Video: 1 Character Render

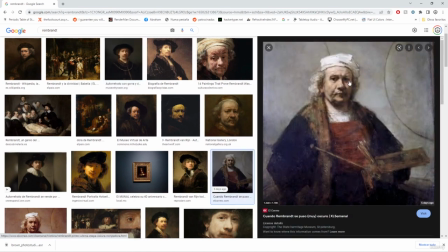492s
Super common to find this sort of effect, this Rembrandt triangle, on a lot of stuff.
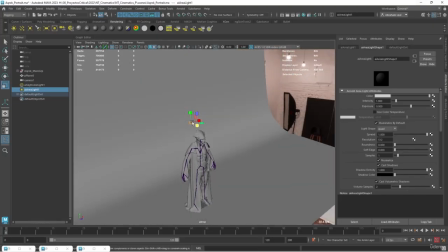498s
If you've ever taken a photography class, you probably heard about this one. So I'm gonna do that. I'm gonna create a light.
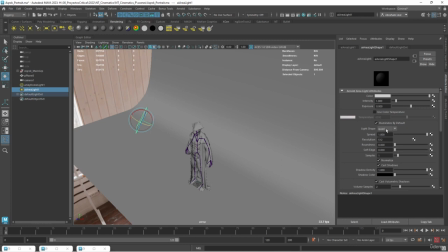503s
It's gonna be kind of high over here. I want to change this to a disc, so it's more like a spotlight.
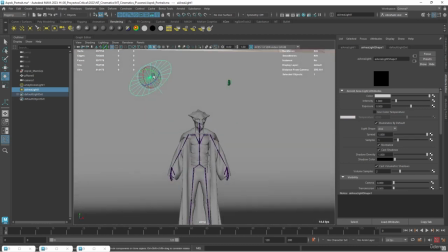510s
And I'm gonna move this around so that we can see, so we can hit that little triangle that I'm expecting to hit.
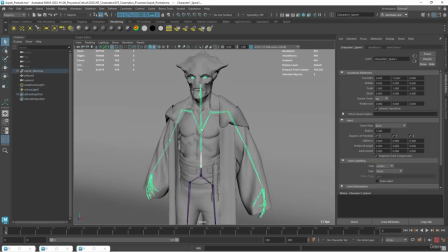516s
Now, one thing that I didn't mention, the character can be moved a little bit. So for instance, if I grab like this 3 joints right here, I can rotate him slightly. That's going to give me a little bit of a different effect, of course. It's going to give me a little bit of this contrapposto.
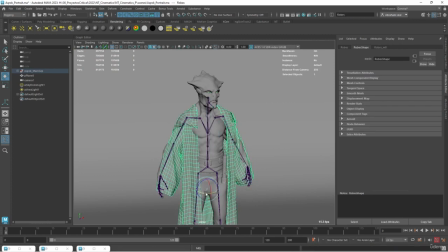530s
It's not rigged, like not all of the pieces are rigged. So for instance, the skirt here, we might need to just like move it around and just like tweak it so that it's not overlapping like the finger there.
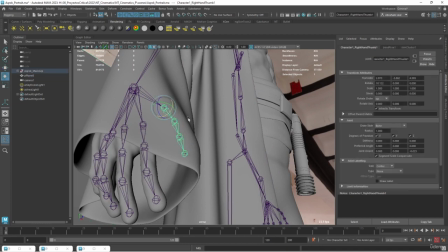540s
Just rotate a little bit.
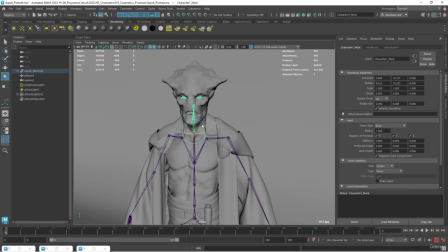542s
For instance, the head, we can move the head a little bit, just to make him look a little bit more alive, right?
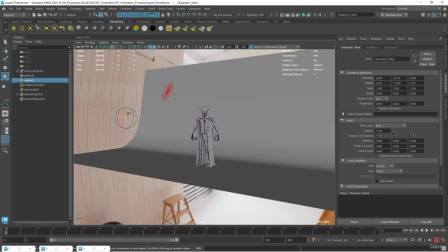550s
Like we don't want things to be like in a perfect T-pose. Now, of course, if that's changed, we might need to go to the camera and find like a good effect.
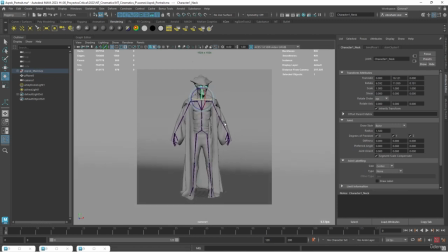559s
Actually, I kind of like that one. Like looking to the side, looks quite interesting, quite like menacing.
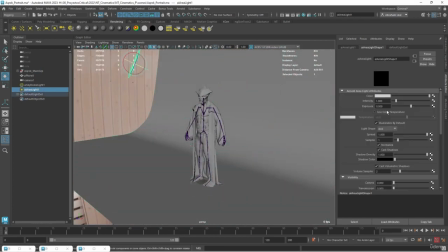565s
So there we go. Now, if we go to this one, we're of course gonna use a higher exposure.
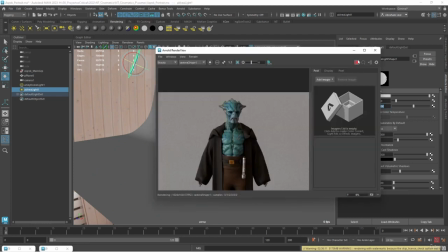570s
This guy is in real world scale, so you might need to use bigger numbers. And if we take a render, as you can see, this is what we get.
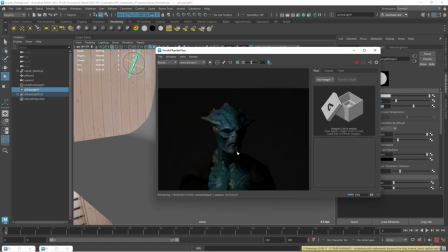576s
He has a really shiny skin. He's supposed to be this sort of like amphibian character, as you probably can tell from the colors and stuff. So yeah, this is the character. I really like the light right now, but I think we can increase this a little bit more.
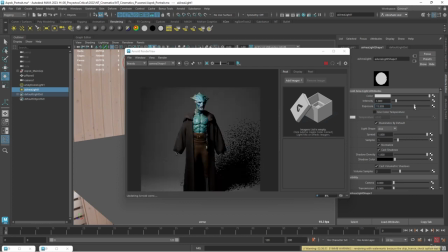589s
Let's try 19. I think that's gonna be a little bit too much. Let's start lowering it. There we go. Let's go for a little bit of contrast, not that much, something like that. I think, yeah, there we go. Maybe 17. 17 is gonna work. There we go.
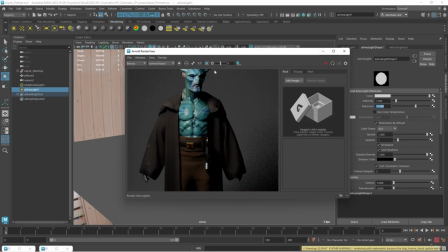605s
Now, as we've mentioned before, depending on how we want the shadows to be, we can go for really soft shadows or really hard shadows.
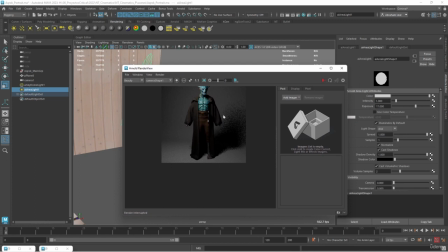611s
I do think I want a softer shadows, so I'm gonna go for a bigger form, and that's immediately gonna give me a softer shadow because there's more area on the light, and we get this very, very cool effect. I'm actually gonna break one of the rules that we've been using so far. I'm not gonna use temperature right now.
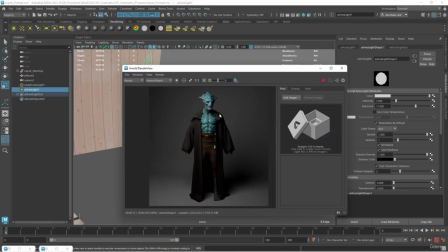627s
I wanna show you the basics first, and then we're gonna tweak it up a little bit. So yeah, that looks good. Now we're gonna go to the photo studio, and the photo studio is gonna be the second light that we're gonna be using.
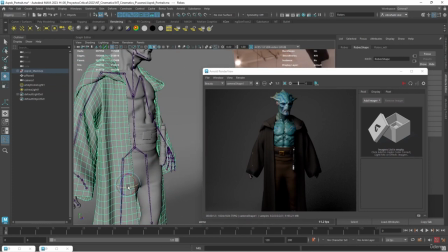637s
There's a little bit of overlap on the code, so let's rotate this a little bit more, or just like bring it forward.
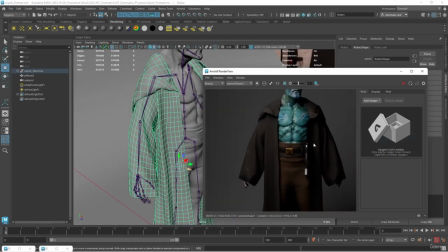647s
As you can see the little overlap right there on those specific areas. There we go.
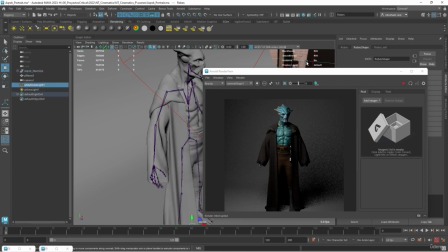652s
So yeah, as I was mentioning, we are gonna be turning on our main element right here, our HDRI.
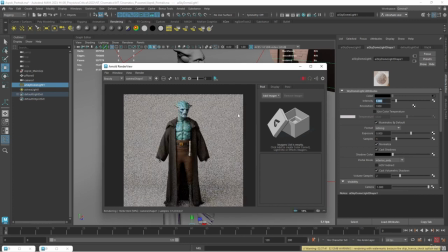659s
The intensity is back on. And when we render, what's going to happen is now we're going to be combining two light sources. And it might not seem like it because the main light or the key light is actually coming from the same side as the other light.
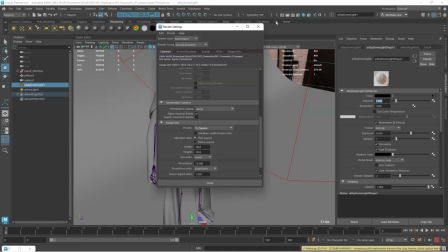672s
Am I not using GPU? Oh, I was not using GPU.
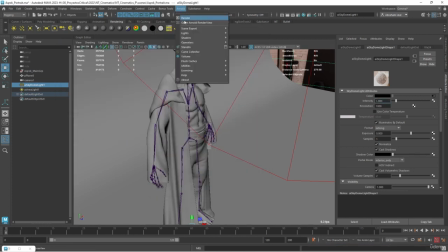678s
There we go. Let's go render, or sorry, Arnold and render. Hopefully this doesn't break because it's against a lot of textures.
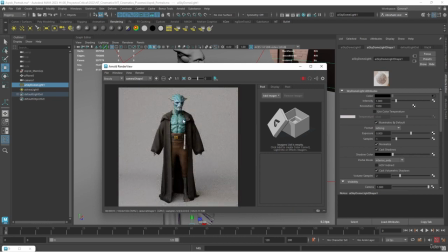686s
There we go. So yeah, as you can see, we have two very cool lights coming, and you've seen these shots.
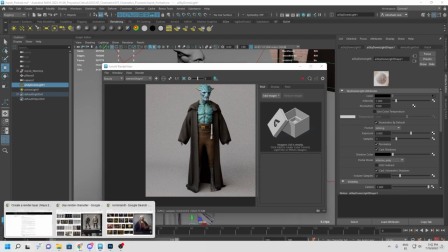693s
You've seen these shots before, and the reason I'm super certain that you've seen this before is
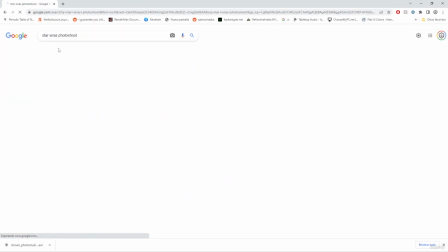700s
they do this all the time for photo shoots. So if you look for a Star Wars photo shoot,
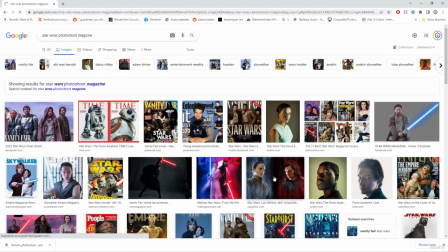705s
like magazine and stuff like that, they always do this sort of like characters on a white screen,
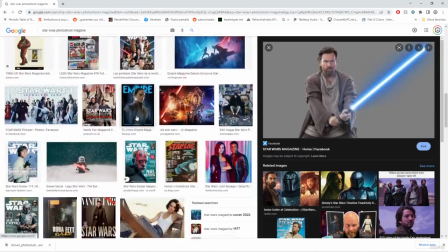712s
just showing you how they are. I remember them seeing as a kid.
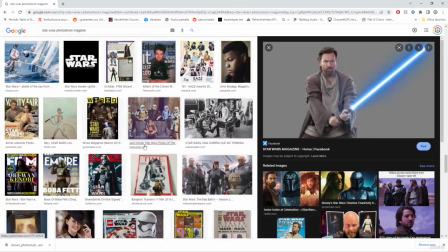716s
I can't remember like exactly which magazine, but this kind of shots are really common in the industry, and they're really good because you can focus totally on the character.
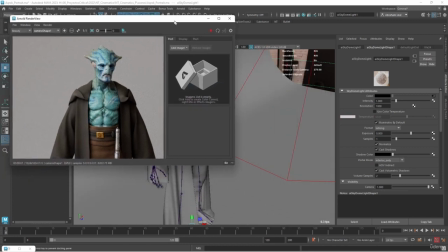725s
You can get to meet the character as a sort of way of appreciating what's going to be on the movie.
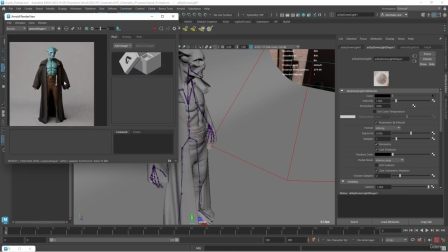730s
So there we go.
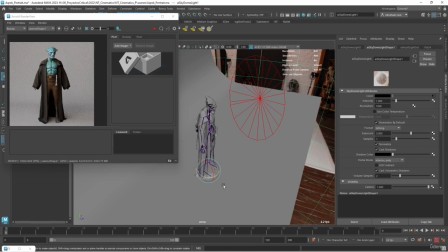732s
Now let's grab this one right here, and what I'm going to do, usually the field light, the main reason why we have a field light is because the field light will, as the name implies,
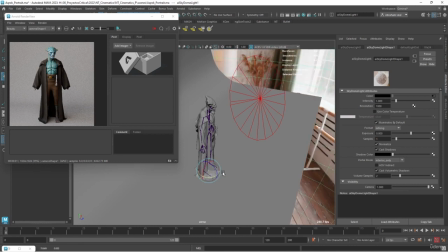740s
feel the information or the areas of the character that are really dark.
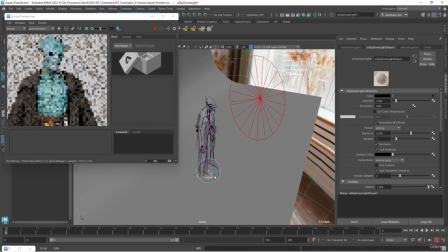744s
So if I render right now, on the other side, if I move this to the other side of the character, as you can see right here,
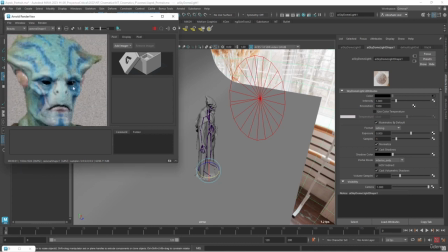750s
the exposure of the window is going to pretty much get rid of those very nice shadows that we had on the character on this side. So in order to avoid that, we're definitely going to bring the exposure down because we do want to have a little bit of contrast, but not that much.
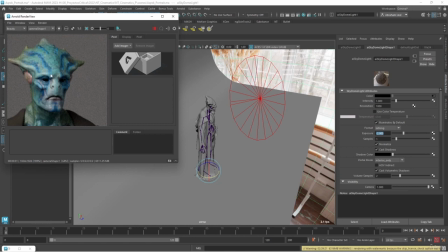763s
There we go. So as you can see with a -2, we still get this very nice light information on the character where we're no longer like overriding this whole thing. You can go even darker, of course, like if you go to like a -4, for instance, it's going to be like, again, like super dark shadows. But the main reason why we have this sort of like field light is to make sure that the shadows are not as dark.
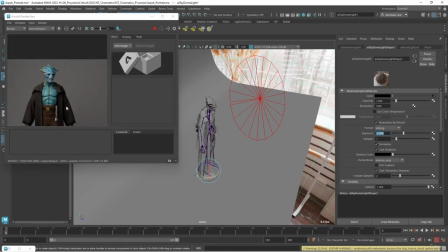783s
So I'm going to keep this at -2. There we go. That looks really good. And finally, the last light that we're gonna be adding, and this is like the chef's kiss, is the little extra light that makes everything come together, is called the rim light.
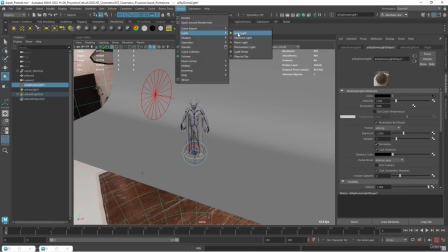798s
We've talked about this one before on the night scene. We're gonna go Arnold lights. We're gonna do an area light, and we're gonna position this area light
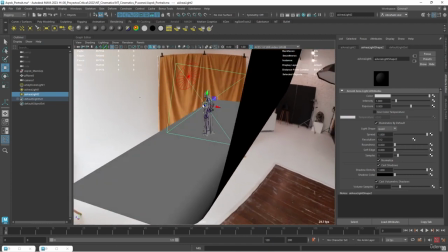808s
like here to the side of the character. It's usually supposed to be placed on the opposite side of your key light.
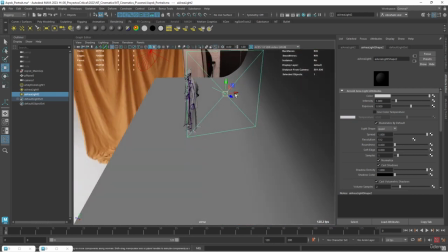817s
So if that's my key light, I should place it over here. It's going to be a little bit difficult to find like the perfect position.
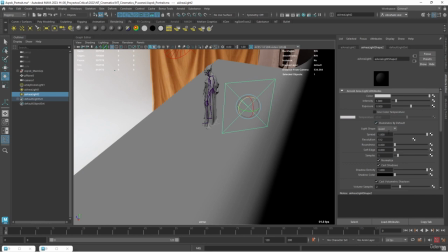823s
It usually has a really small shape, like the beams are really concentrated. So we're going to have a bigger or a smaller spread.
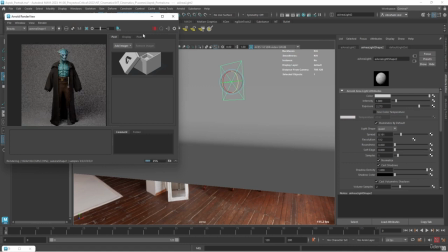830s
And the reason why we use a rim light is because we want to separate the character from the background. So let's go to like a 10, 15, there we go. That's what we want. That very nice, like illuminated bit on the character.
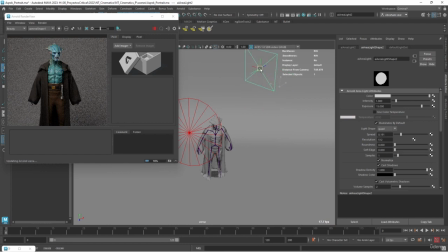846s
That's what we're going for. I'm actually gonna move this thing like higher up,
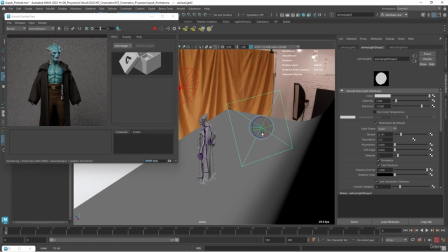853s
so we hit the shadows.
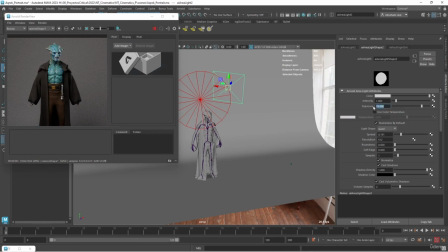856s
And sometimes the intensity of the rim light is even bigger than the one from the main light, so that you get this really intense effects. It's literally like a spotlight. So we can play around with that. And I think I'm gonna increase the spread a little bit. It's gonna make this look better, and look at that.
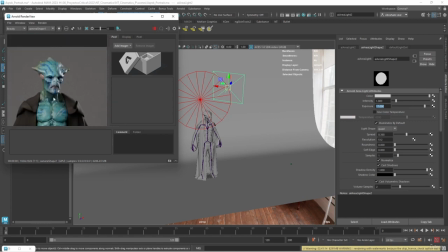875s
We get this very nice effect where we have our main light like showing the whole character.
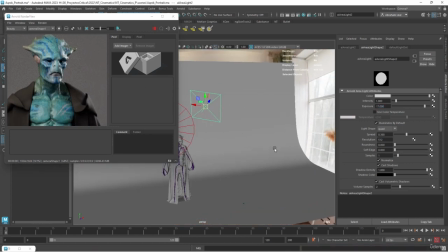881s
Then we have this rim light, and then we have all of the other lights.
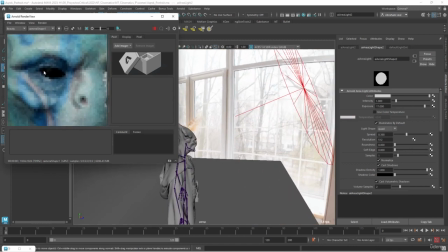886s
Now, one of the important things, as you can see right here, is we're kind of missing something there on the eye.
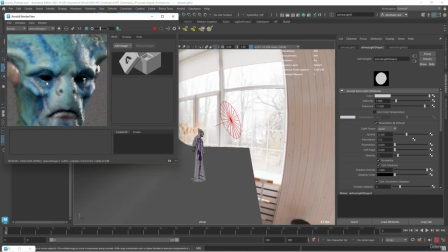890s
Like, we're missing a little bit of a reflection, because otherwise that eye looks kind of dead. He doesn't have any like textured eyes or anything.
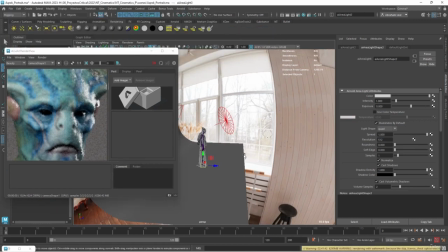897s
So here's again where we can start breaking away from some of like the traditional ways to do things and go into the CG world and say, hey, you know what?
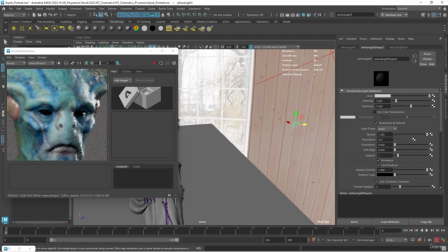904s
I'm gonna add just a super small like circular light right here, and I'm just gonna make this like lighter.
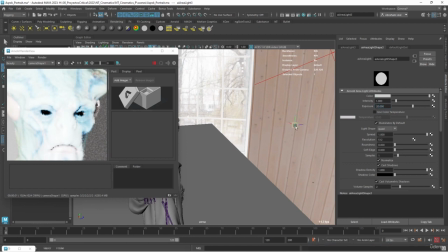914s
Let's do like 20. Of course, that's way too much. Let's bring it down.
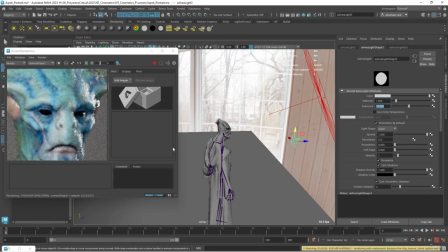923s
Let's go to like a 15. Or did I change the material?
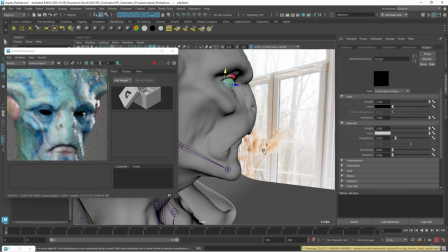928s
I'm wondering if I changed the material. No, the material's there. There we go. I mean, we can increase, for instance, on the material right now, it's set to metal. There we go. That was the problem. So let's get rid of the metal. So it's not metal, it's just going to be a reflective surface.
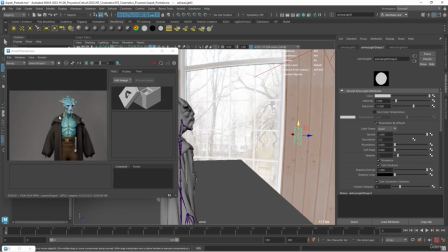940s
There we go. But now you can see that thanks to this extra little light that we added here, it's not really affecting my composition, or at least it shouldn't be that much.
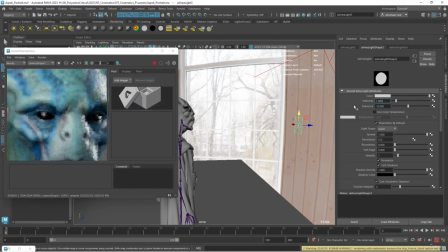948s
And I can bring this even lower to like 12. But it's going to be on the eye. If I were to turn this off, I think we're going to lose a little bit of that effect. It's super subtle, but it's there. It's like a little extra like pixel right there that's helping us with the whole character.
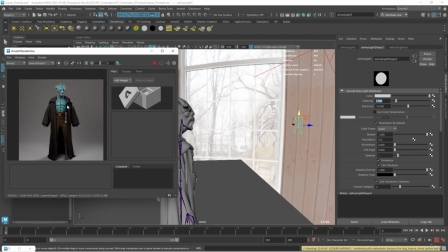963s
So yeah, that's pretty much it. There's one more thing that we can add for this, and this is also going to bring your character renders to the next level.
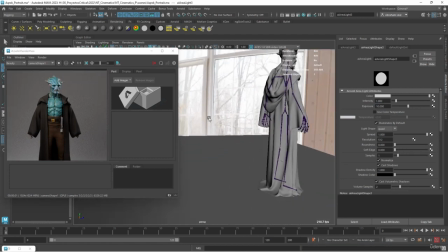971s
And that's adding a little bit of a backdrop, kind of like framing the character.